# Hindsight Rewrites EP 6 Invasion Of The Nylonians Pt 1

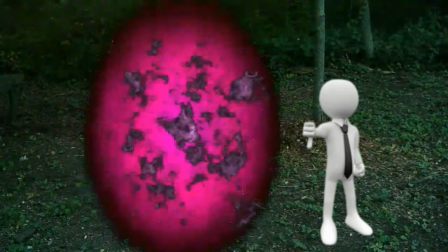499s
Back in our picnic area, we have our thumbs down guy here, and that is just we're replacing these effects from some other ones. They're from the same website, so that meets our criteria. But yeah, we're getting rid of these older effects, and we're just going to be swapping those out.
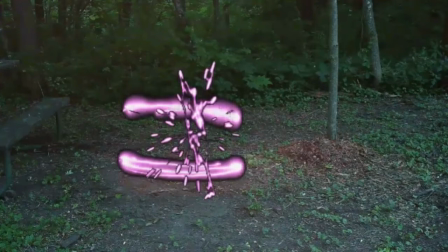515s
Our flashes from before have now manifested into these pink loops that just keep going round and round and round, with the sparks inside of the loops continuing to go more and more until one of them finally pops off
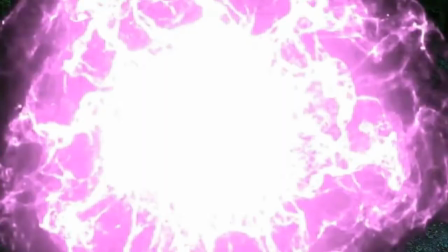529s
into this pink portal that grows and engulfs the entire screen.
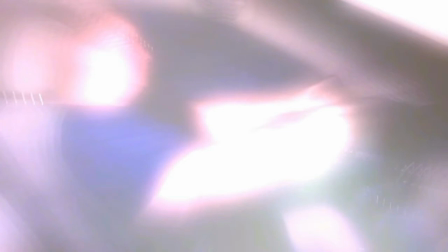533s
From there we cut to Cami in her car, who is overwhelmed by the pink energy from the portal. She struggles to maintain control of the car, unable to see because of the light, as the vehicle eventually loses power. To symbolize or visualize losing power, we'll have everything fade to black.
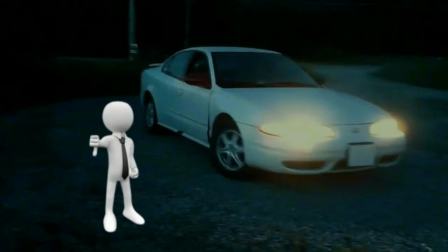559s
Now in the original, I showed the car as it kind of rolled to a stop in this driveway, little roundabout area just off the main road. But in retrospect, I'd rather show not the lights on and the car still moving.
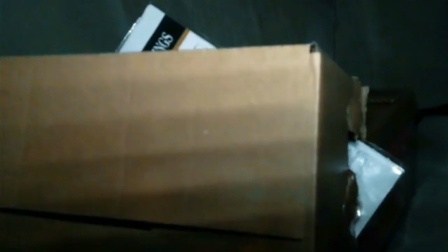577s
So instead we'll just cut from our black to inside the car as it's already stopped now. We'll start just like we did when we first cut to the car before, which is inside,
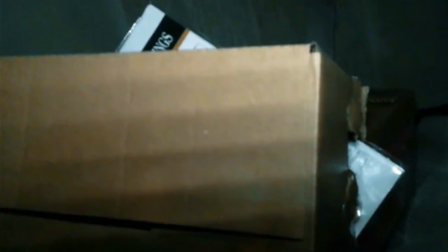589s
but now those boxes that we've seen earlier have been scattered about from when Cami was trying to maintain control and have busted open a little bit.
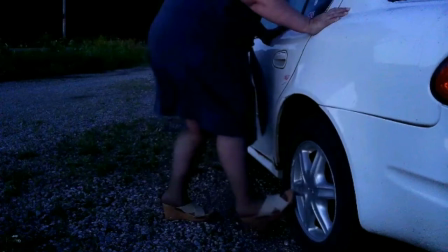597s
So outside, Cammy is just very mad. She's swearing, kicking the tire. Not a fan of being broken down out here in the country at night. As she continues to vocalize her frustration, she suddenly begins to hear very faintly a sound,
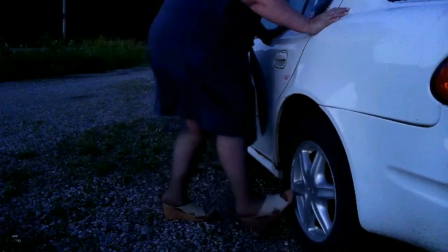617s
a pulsing sound coming from the woods across the road.
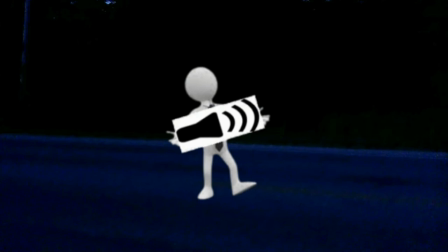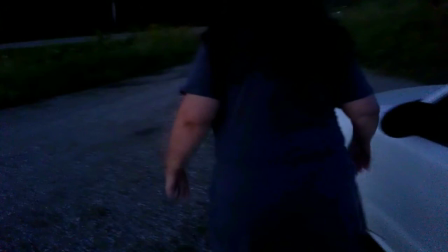633s
Cammy stops her previous activities of swearing at and kicking the car and turns towards the woods and begins to walk towards the pulsing sound.
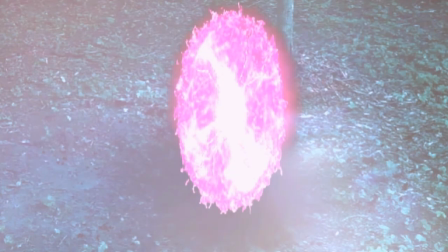643s
We dissolve from Cammy to our egg on the ground in the picnic area. It is now on our new egg with the new effect in there instead of that other one. And we just hold on that as it continues to make that pulsing sound.
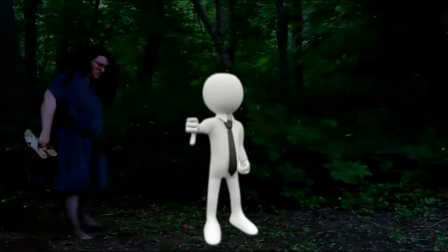659s
You see our thumbs down guy, and that is because in the original I failed on my end to put any kind of light, even if it was some kind of strobe light or lava lamp, anything to indicate the flashing or the pulsing light from the egg as opposed to just pure darkness.
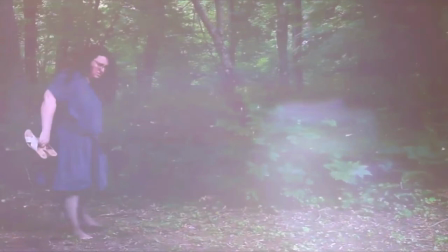679s
So we're going to fix that here, and obviously moving forward if we do it again we do it differently. So we just added a little lens flare in here just to symbolize that this egg is putting off a little bit of light and it's pulsing.
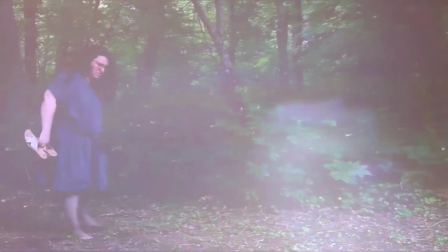694s
The lights are matching the sound. So Cammy enters the area and just looks at the egg inquisitively.
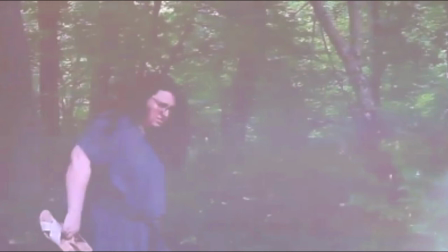702s What the hell is that thing?
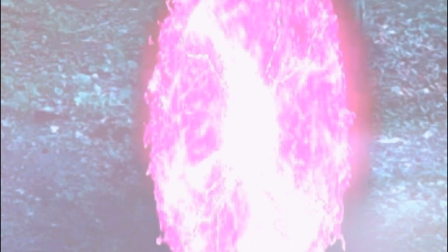704s
After she says that, we cut back to the egg, now a tighter shot than we had earlier as it continues to pulse, both with light and sound.
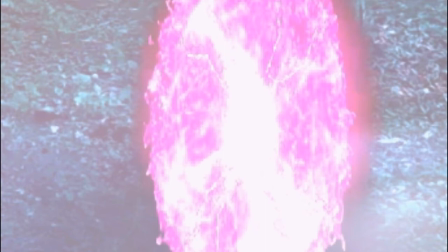715s
As Cammy's gaze fixates on the egg, something beyond that pulse begins to echo in her mind.
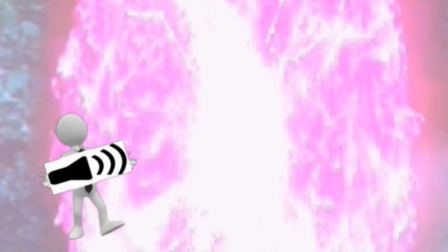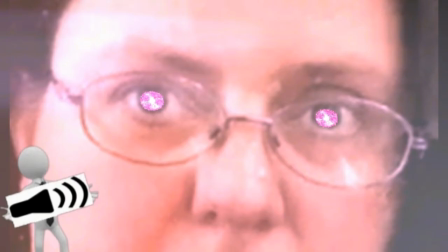730s Touch it. Touch it. I have to touch it.